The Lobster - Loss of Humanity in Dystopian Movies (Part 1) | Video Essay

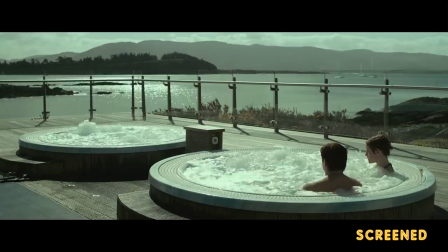The characters, the sets, and the locations are presented to us in an aggressively normal way.
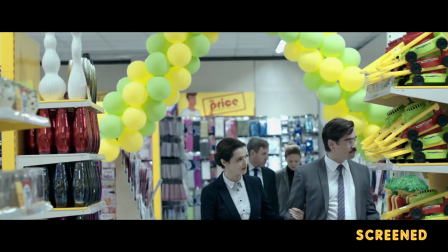It looks like our world, and it's supposed to. The normalcy of the cinematography is deliberate.
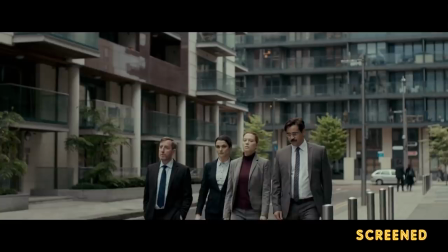The minimalist portrayal of this reality serves two purposes. One is to ease us into thinking this is a world we recognize.
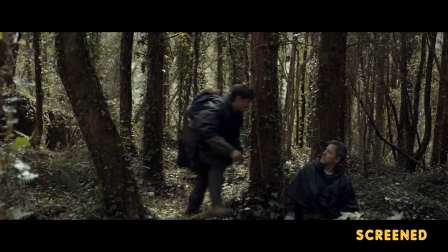The second is to make nothing stand out. Everything looks controlled, still, and measured.
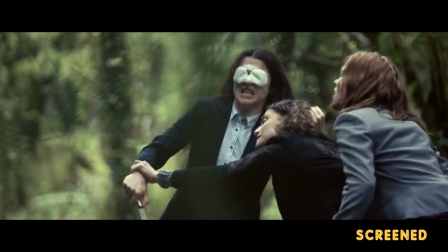There's no camera shake. Even the moments of tense action are filmed in a way that looks subdued. the action doesn't leave the frame.
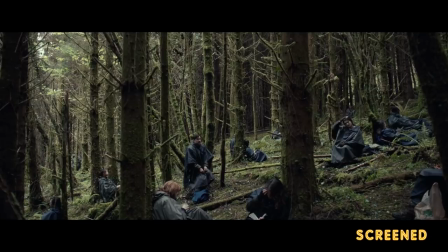Same can be said about the characters. They all wear matching clothing, be it as guests in the hotel, loners in the woods, or as couples in the city.
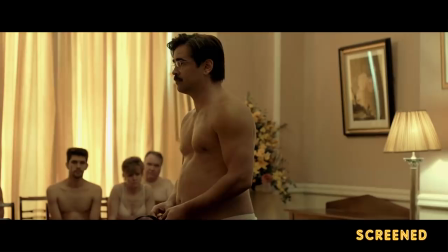Regardless of physical clothing, they all seem to be walking around with the same layer of loneliness stitched to their skin.
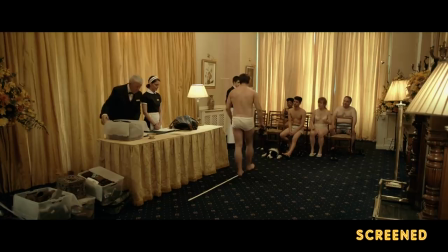The art direction looks purposely bland, complemented with a drab color palette, all forming a parade of the mundane so nothing gets to stand out.
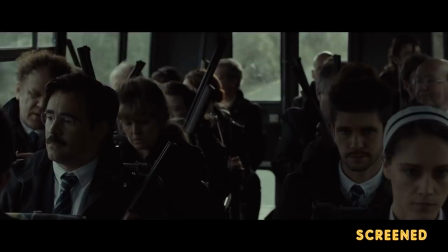This uniformity has even invaded their speech pattern.
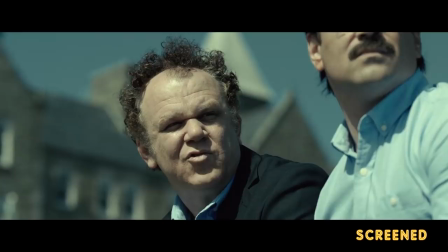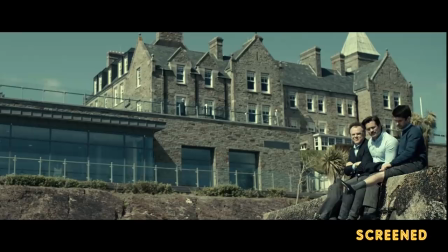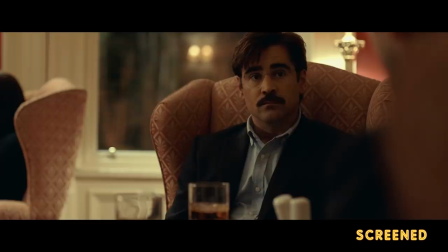The characters sound the same. There is no cadence in their voice, no emotion behind their words.
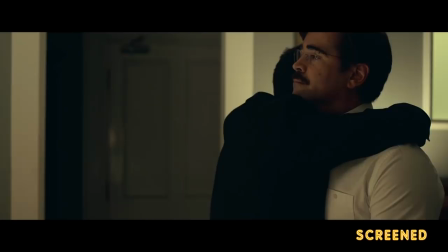Which is odd since they're usually talking about relationships. They say hello the same way one character can say, I killed your brother.
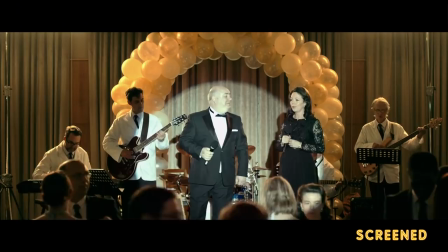I left him to die very slowly. He may not be dead yet even as we speak. And in the same sentence, Would you like some coffee? I love some.
It's very blunt and matter of fact. Even when they sing or dance is devoid of life.
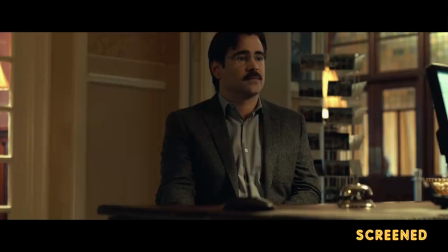The rules share the same particularity. They try to make everything conform.
Is there a bisexual option available? No sir, this option is no longer available since about last summer due to several operational problems.
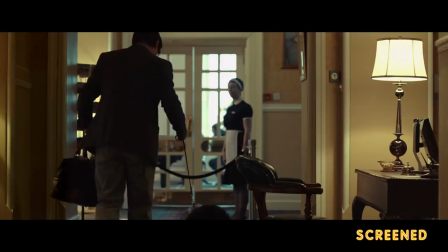I'm afraid you have to decide right now if you want to be registered as a homosexual or heterosexual.
The rules are made in a way to avoid any grey areas.
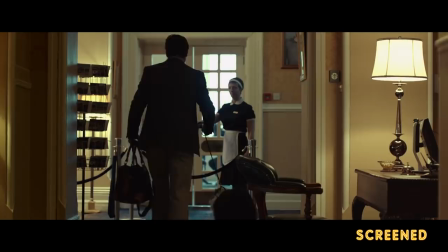Even something as trivial as half sizes for shoes is seen as non-conforming.
Shoe size please?
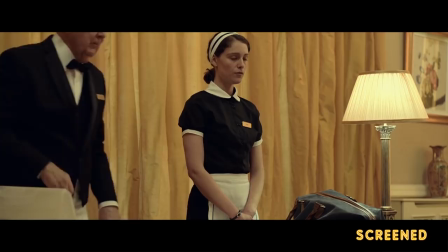44 and a half. 44 or 45. There are no half sizes.
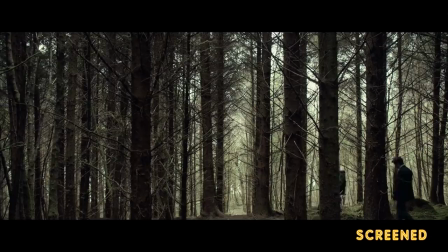When David escapes to the woods to live as a loner, he seems to have evaded the rigidity of the hotel, but he ends up meeting the extreme opposite, with their own set of rules.
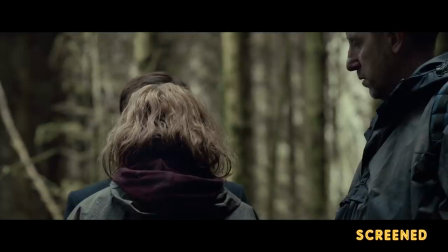Any romantic or sexual relations between loners are not permitted, and any such acts are punished.
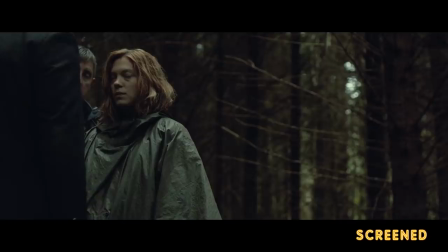Is that clear?
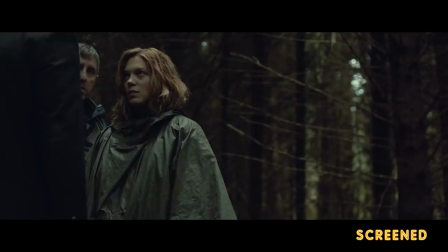Can I have a conversation with someone? Of course you can. So long as there is no flirting or anything like that.
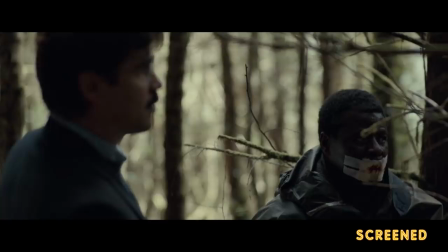What happened to your mouth? He can't speak. He's given the red kiss.
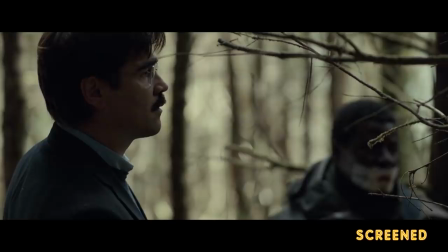What's the red kiss? He slashed his lips with a razor, and the lips of another loner, and we forced him to kiss each other.
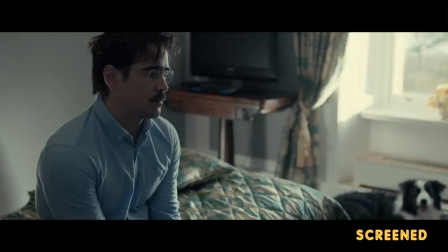They were flirting, you know?
No matter what David does, he's still stuck in a world where he has to conform to a set of rules, which deny him agency in his life.
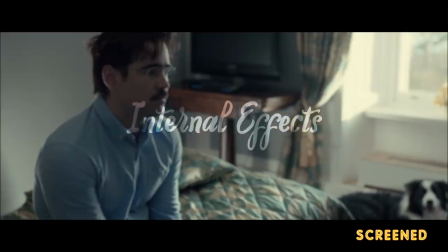Now, have you thought of what animal you'd like to be if you end up alone? Yes, a lobster. Why a lobster?
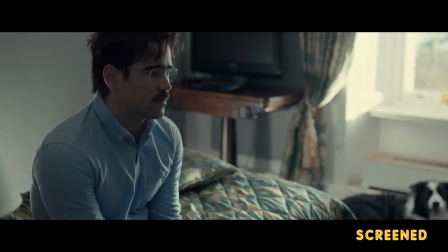Because lobsters live for over 100 years,
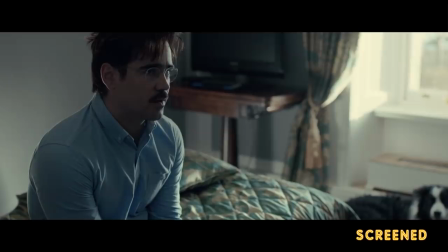are blue-blooded like aristocrats, and stay fertile all their lives.
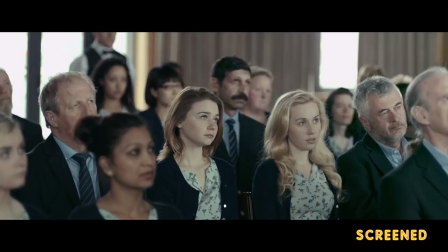We can notice how the rules of the world have managed to affect the characters internally by deforming their humanity,
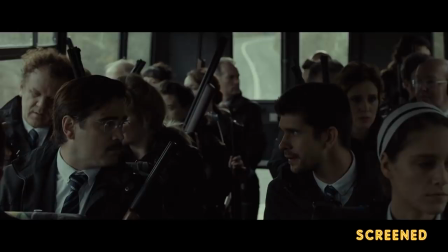leaving them to be blank canvases defined only by their external traits. There's a particular oddity visible with the characters of the lobster.
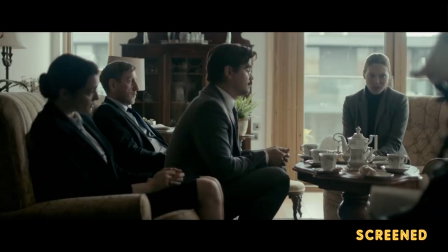In other movies it could be seen as a simple omission or style taken by the writer, but in this case it adds to the efforts of dehumanization.
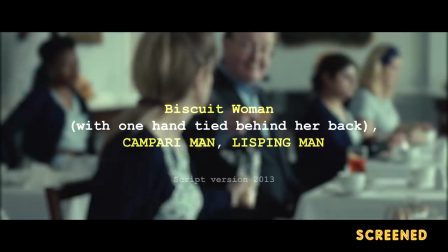Most characters don't have names, and non-existent are last names. Let's take a look at a paragraph of the script, introducing us to the other guests of the hotel.
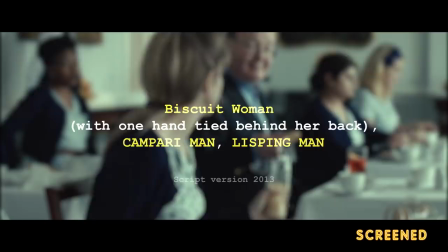We see Nosebleed Woman, her best friend who stares at her, Biscuit Woman with one hand tied behind her back, Campari Man, Lisping Man and Heartless Woman.
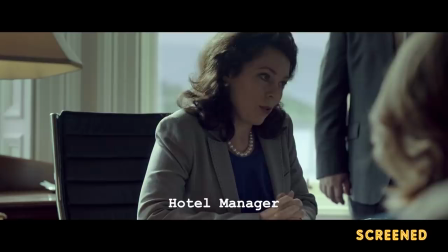Characters we will get to know later. David spreads butter and marmalade on a slice of bread with one hand and eats.
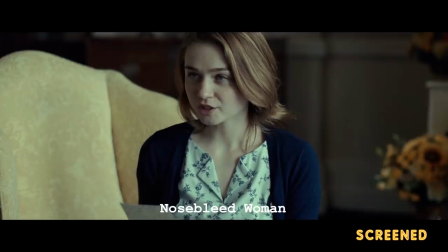Limping Man and Lisping Man come up to its table. Rather than having names, they're defined and reduced to a title or a character trait.